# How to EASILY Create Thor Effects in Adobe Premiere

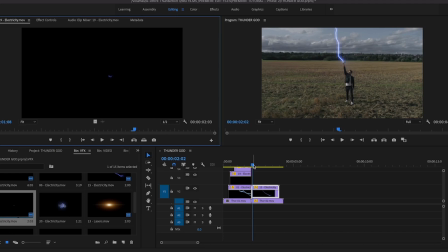We want to have consistency, right? We want to have continuity here, and in this case, we want to bring back our little combustion cloud going on here.
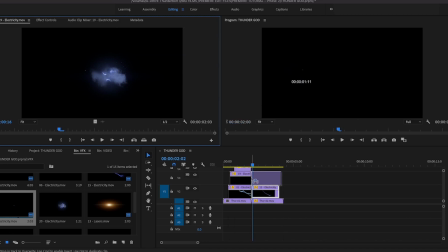Take that, layer it right over our effect here, trim it down, make sure it's all looking good here,
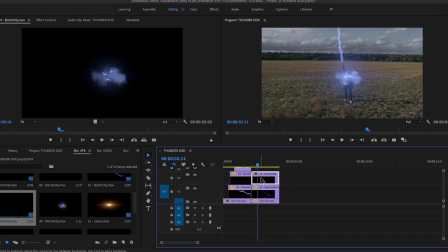and we're gonna have to center that, right? So we double click, move it up. So now you notice that we are closer to him, but yet this looks a little bit overly big, so we can kind of scale it down just slightly and make sure it's looking good over the hammer.
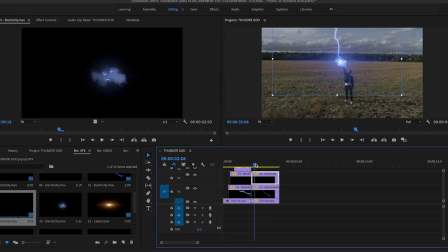So as we kind of moving around like that, let's bring it right over the hammer a little bit more, but looking sweet, but not too small, right? We still want it to look pretty dope. And then also here we want to change our blend modes as well because of the smoke here.
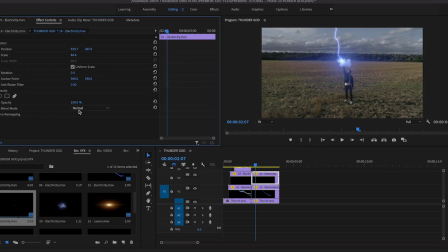If we set our blend mode from normal to screen, you're going to see how it's going to create this really nice organic combination of the effect going on. So I click on blend modes, go to screen, and suddenly you see now here is looking good, right?
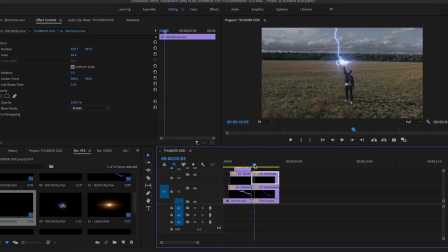It sort of like changes the luminance and also a little bit of transparency, so it's looking pretty cool. Now the next step will be where what's happening here, like let's make this scene pop a little bit more, right?
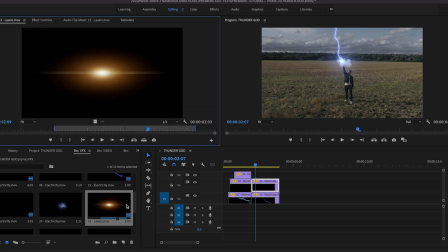So we have our glow, remember our glow effect here, we're going to bring that over and layer it on top of our VFX file here, and then we're going to click on that, we're going to center it to where we're going to at. Now here is another case where we may have to keyframe,
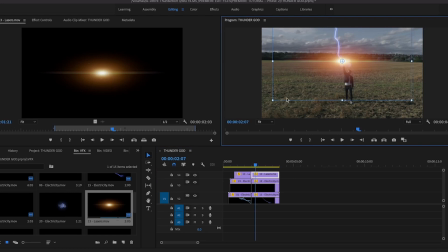and also since we are closer to him versus here, this can be a little bit bigger. The glow, the shine, you can look at this beautiful shine here. You can even make it as big as you want, or kind of, for me, I like to trim it down, just scale it down just like that.
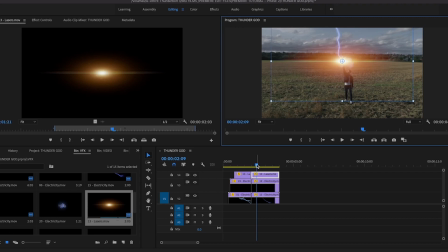Again, this is, as an editor, this is an artistic choice of yours here, okay? So let's first blind these guys and see how this is actually layering on our footage.
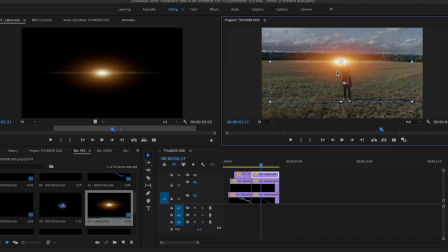So I need to move it up a bit, just like that, and understand we're gonna have we scrub through it. You see how it just moves away from the hammer, just like the lightning. So we come to the top of the scene, move the effect onto the hammer, and then we're gonna have to keyframe that.
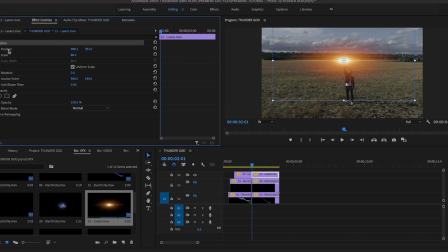So we go to our position, hit our stopwatch, and then as we go to the back end of the scene, you can see how the glow moved away from the hammer. So we want to bring it right back over to the hammer and make sure that we place it in a really good position here.
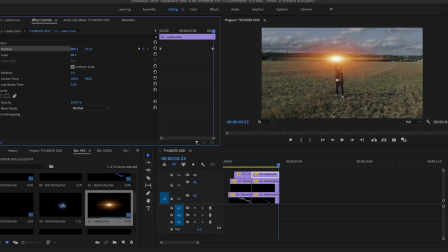Just like that, almost like he's holding that torch. Man, Special K is like our Statue of Liberty. Okay, so and we scrub back through it, and it's consistent. It actually looks pretty good. And when we bring back the other effects into the scene here, now it's looking better.
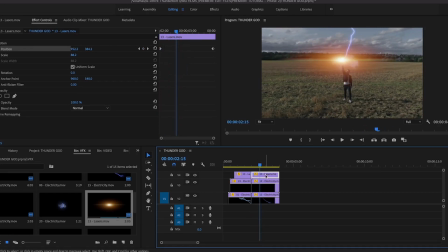And again, we have our orange glow. So what we want to do is to change our blend mode to screen. And here we go, looking a lot better, more organic, more natural. So look at that, look at the flare, is actually looking pretty good, and it's more realistic, you know.
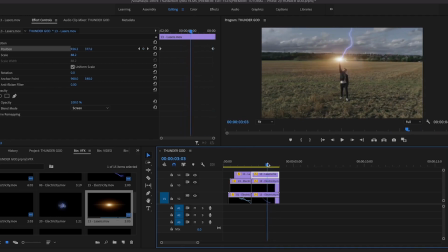So at this point, we had duplicated what's happening here and here, but because we have more space here and we're more closer to him, let's make this look even better, right? So as the lightning's hitting the hammer and it's running through his body, let's add some electricity effect to his body here.
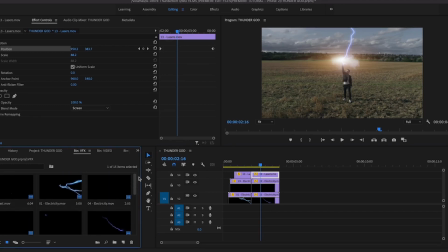So let's come back to our effects folder here and kind of look at what we got here, some choices. That's pretty cool. Let's see what that's pretty cool. Yeah, let's call this here.
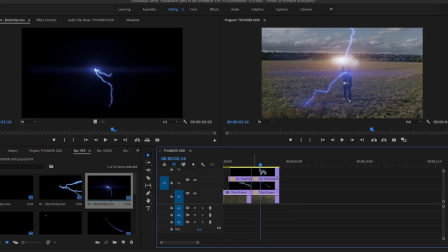So we have this effect we can drag and drop right over him and trim that down. That's looking pretty good, nice.